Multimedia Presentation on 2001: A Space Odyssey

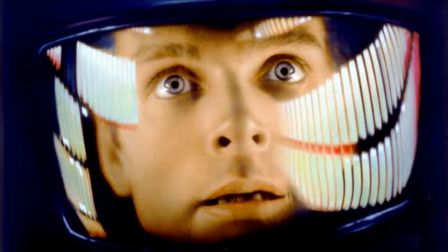0:08 When examining Stanley Kubrick's 2001 A Space Odyssey, it is difficult to make a comparative reference to any other film because the film is so unusual.
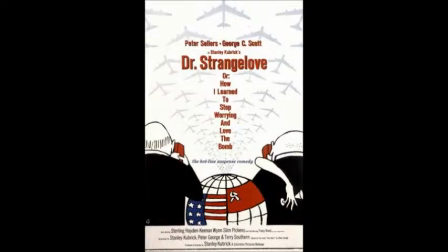0:17 2001 even vastly differs from Kubrick's own body of work, which includes Dr. Strangelove, The Shining, and A Clockwork Orange.
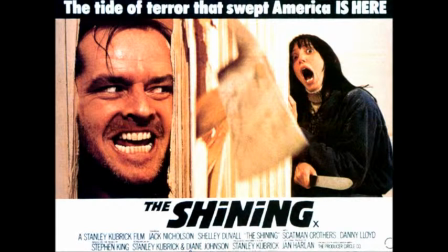0:25 The film is divided into two parts. Part 1 alone is approximately an hour and 22 minutes long, which is a typical duration for an entire film by today's standards. Part 1 feels much longer than it is, mostly because of film editor Ray Lovejoy's use of excessive shot duration. The film's title sequence features total darkness for several minutes. In most films, actions are shown until the audience understands enough about what is happening to complete the actions with their imagination.
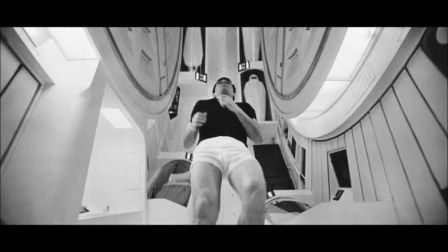0:55 In 2001, actions are shown in their entirety.
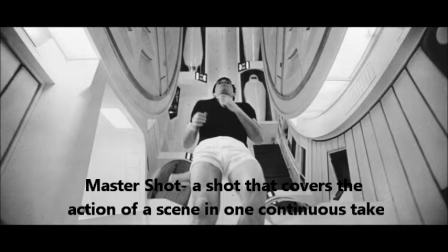0:59 We watch a master shot, or a shot that covers the action of a scene in one continuous take, of Dave exercising inside the spacecraft.
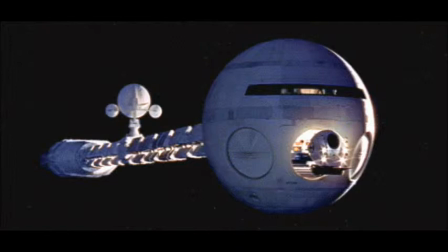1:07 In another continuous shot, we see the spacecraft drift from the middle of the screen until it almost leaves the shot completely. The length of these scenes elicit an "enough already" response from viewers.
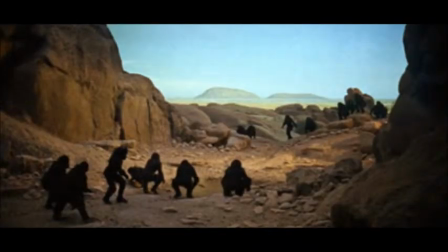1:21 Lovejoy maintains a balance between continuity and discontinuity throughout Part 1. The film is predominantly continuous.
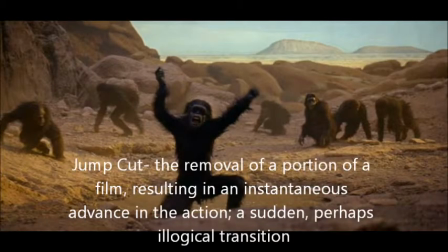1:28 Scenes are presented in a smooth and logical way. Jump cuts, breaks in the film's continuity, are used to interrupt the slow rhythm of the master shots and show the passage of time.
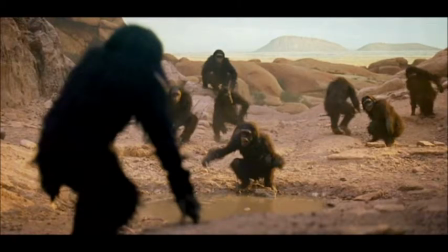1:38 For example, after the master shots of apes making technological discoveries,
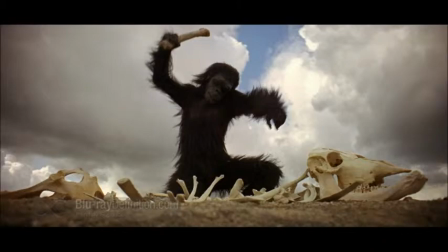1:43 Lovejoy uses jump cuts to transition to montages of long, natural shots containing little to no action.
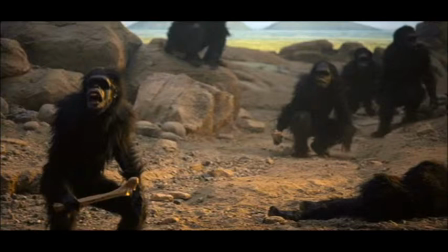1:49 The use of these natural shots to break up more chaotic scenes with the apes portrays the slow learning process of primitive creatures.
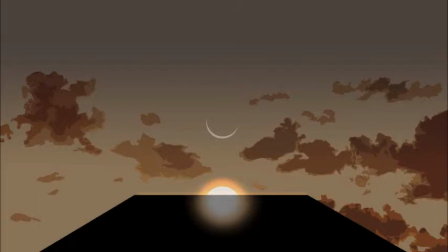1:57 The natural scenes have an extraterrestrial appearance, which makes it difficult for viewers to understand where the story is taking place. The story's exposition is vague and prolonged, and deliberately so. Part 1 feels much longer than it is because it's supposed to.
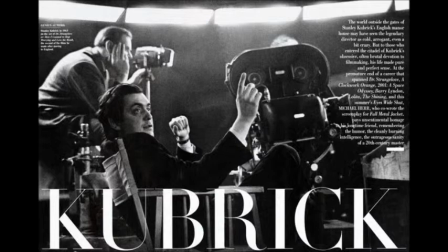2:14 In a 1968 interview with Playboy magazine, Stanley Kubrick said he intended the film to be an intensely subjective experience that reaches the viewer at an inner level of consciousness, just as music does. To further his point, Kubrick said,
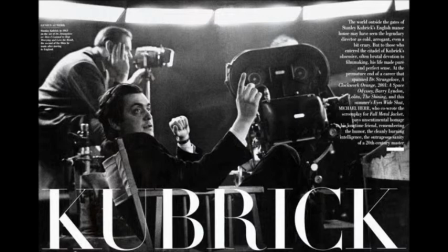2:28 "To explain a Beethoven symphony would be to emasculate it by eradicating an artificial barrier between conception and appreciation." Kubrick intended for his audience to think deeply about the role that man plays in time and space.
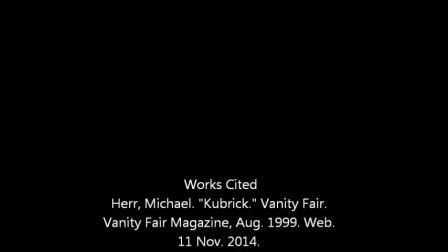2:42 The film's slow pace allows for this type of deep thinking.
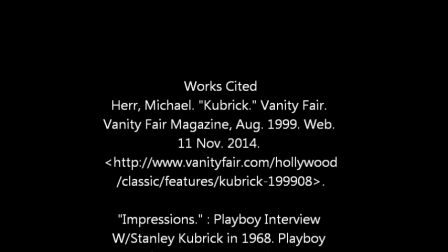2:46 On a personal level, Kubrick was never concerned about the efficient use of his time.
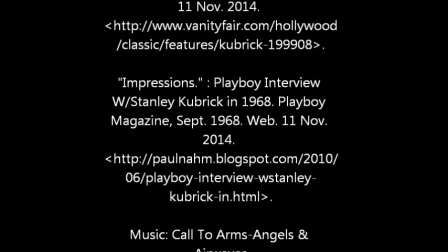2:51 Michael Hare, a friend of Stanley's, wrote of him in Vanity Fair, "Time itself was meaningless, except as something to be kept on your side.
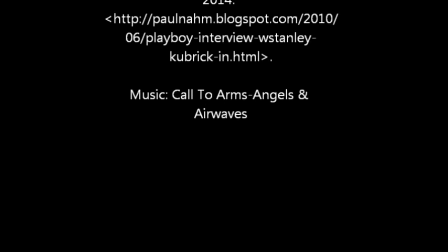2:59 An hour was nothing, mere overture, or opening move, or gambit, a small taste of his virtuosity."